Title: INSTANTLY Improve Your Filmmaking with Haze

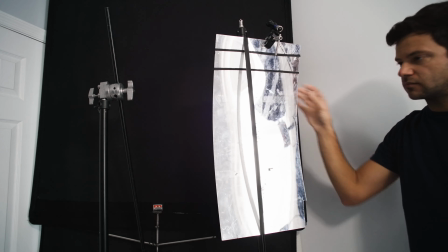To get this feeling of reflected light, it was set to a slightly warmer color temperature of 4000 Kelvin, and it was at 9% intensity.
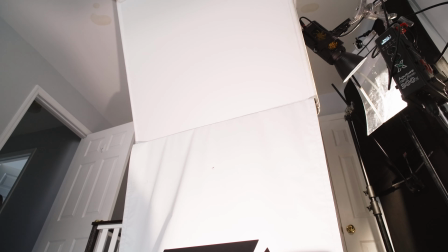For the bounce light, I simply bounced an Aputure 100XS with barn doors attached into a floppy bounce.
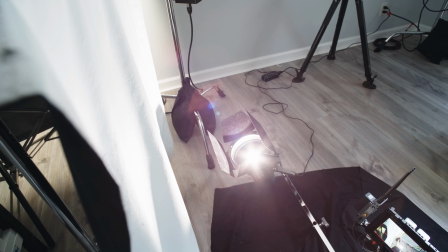It too was set to 4000 Kelvin and at 9% intensity.
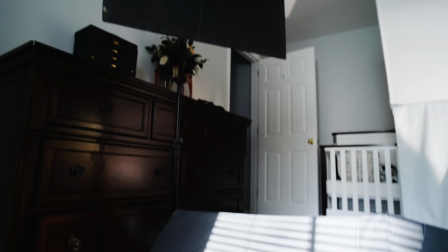To finish the look and further control the light, I had negative fill in 4 different places throughout the room.
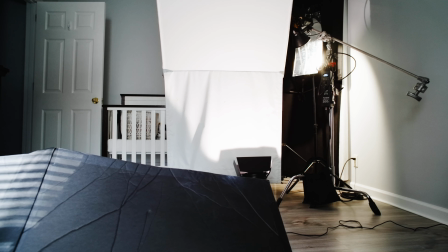It was located below me, near a far wall,
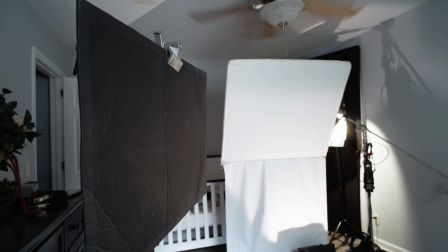a 4-foot floppy was near an opposing window, and a large piece of duvetine was on the floor. So far, we've used haze to achieve some pretty pronounced beams of light in our image. However, this isn't the only way or only reason to use it.
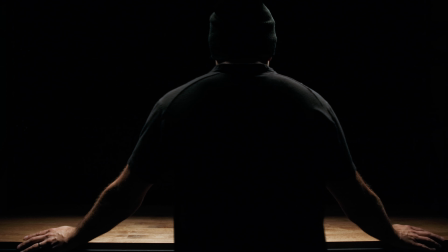In this shot, our character has hit a breaking point and is planning something sinister or evil. This look we have here does a decent job, however it's difficult to tell where our character is.
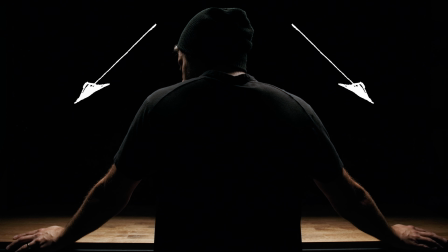There isn't any information in the back wall here because it falls completely into the shadows, so it looks like there's just a black void behind them.
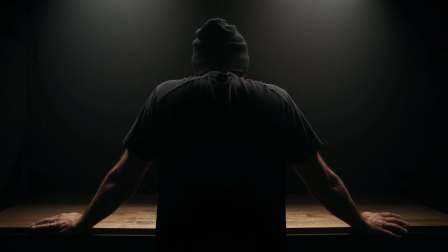Once we add a thin layer of haze, the image and our feelings as an audience member completely changes. Now it feels like our character could be at a workbench in a garage that's possibly lit by an old fluorescent tube light,
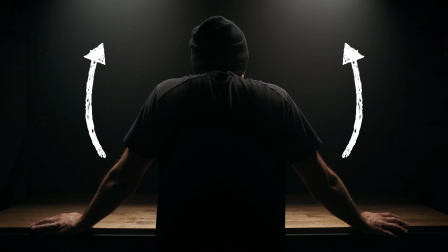and this is suggested by the blooming of light that we're getting overhead.
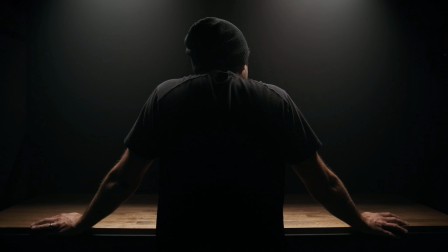This look was achieved with a single light that's slightly backlighting our subject.
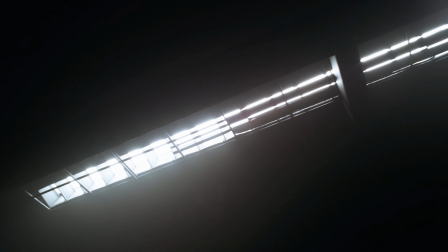In this case, I used an Aputure T4C, which is their 4-foot tube, set it to 100% intensity,
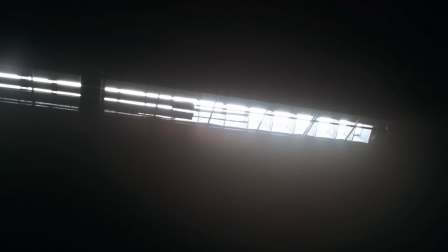3200 Kelvin, and attached a 45-degree grid to the front.
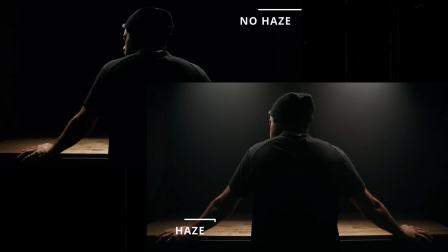Looking at the light hitting the workbench, we can see that the light isn't as bright as it was before.
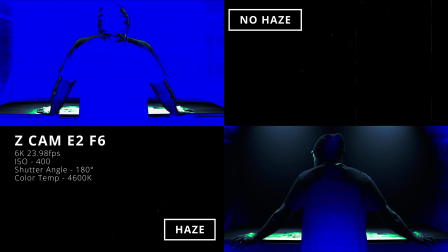Remember, haze is like a type of in-air diffusion, and because of that, it's cutting and softening our light.
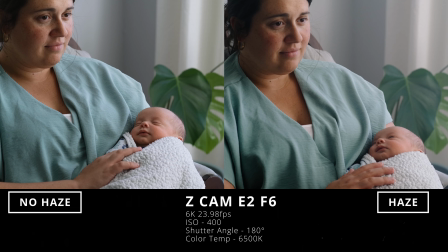At the same time, the opposite effect is happening with our shadows. We now have slightly more level in all of our shadows, and the light is wrapping around my back more than it was previously. The decrease in our highlights and increase in our shadows means that we are reducing our contrast throughout the image overall,
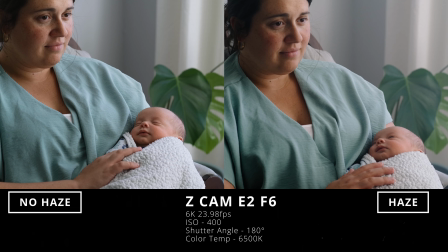and this is just a side effect when using haze, so keep that in mind. A lowering of contrast and softer quality of light really lends itself well to that dreamlike imagery like we had in the window example. However, you don't need that harsh sunlight or just harsh light in general to get something effective.
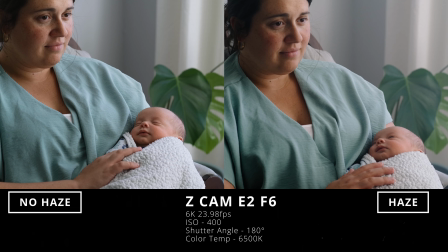Here we have a mother and her little baby just rocking next to a window with some really soft light that's coming through. Well, not really. This is actually the light that's coming through. I knew I wanted this soft, natural window light to be extremely diffused, so I decided to go with a book light.
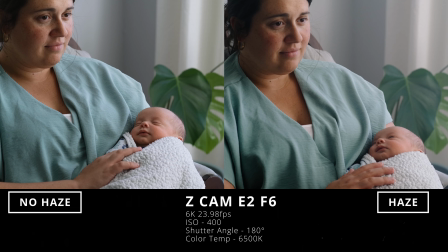I took a floppy bounce and put 2 pieces of 4x6 scrim gem diffusion on the opposite side. I then took an Aputure 300X and set it to 100%. In order to match the natural light coming through the window, I set it to 6500 Kelvin.
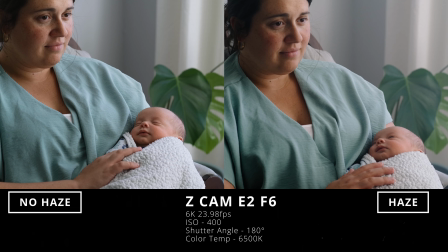Once that was set, the background needed a little more life to it, so I took a small acrylic mirror, clamped it onto the side of my bounce, and pointed it toward the back wall. I then took an Aputure 300D, brought it in really close, and set it to 20%.
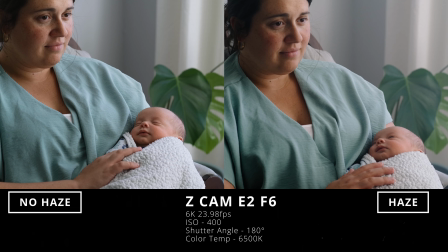Now it's time for the reason you're here. Let's add in the haze. Compared to our previous examples, the image on the right, the one with the haze, isn't as dramatically different as the one on the left. Now, that doesn't mean the haze isn't doing a lot for the scene, because it is.
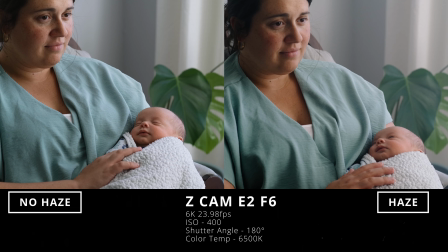If we look at our backgrounds with the haze, I mean, it looks hazy, for lack of better words.
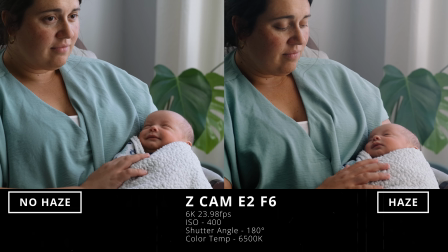The highlights are softer, the shadows are more lifted, and it actually pulls our subject more forward instead of blending them into the background.
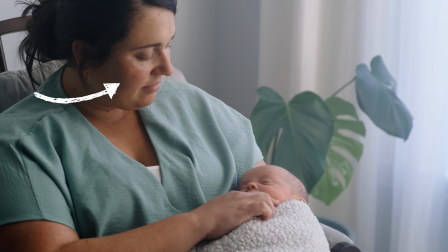Now, this book light is extremely soft, so the highlight roll-off that we have on our subject is already pretty big, but even with just a little bit of haze added, it gives it just a little more wrap around her face,
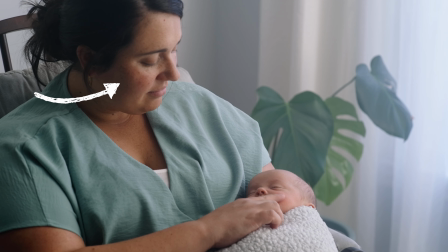but only just a little bit.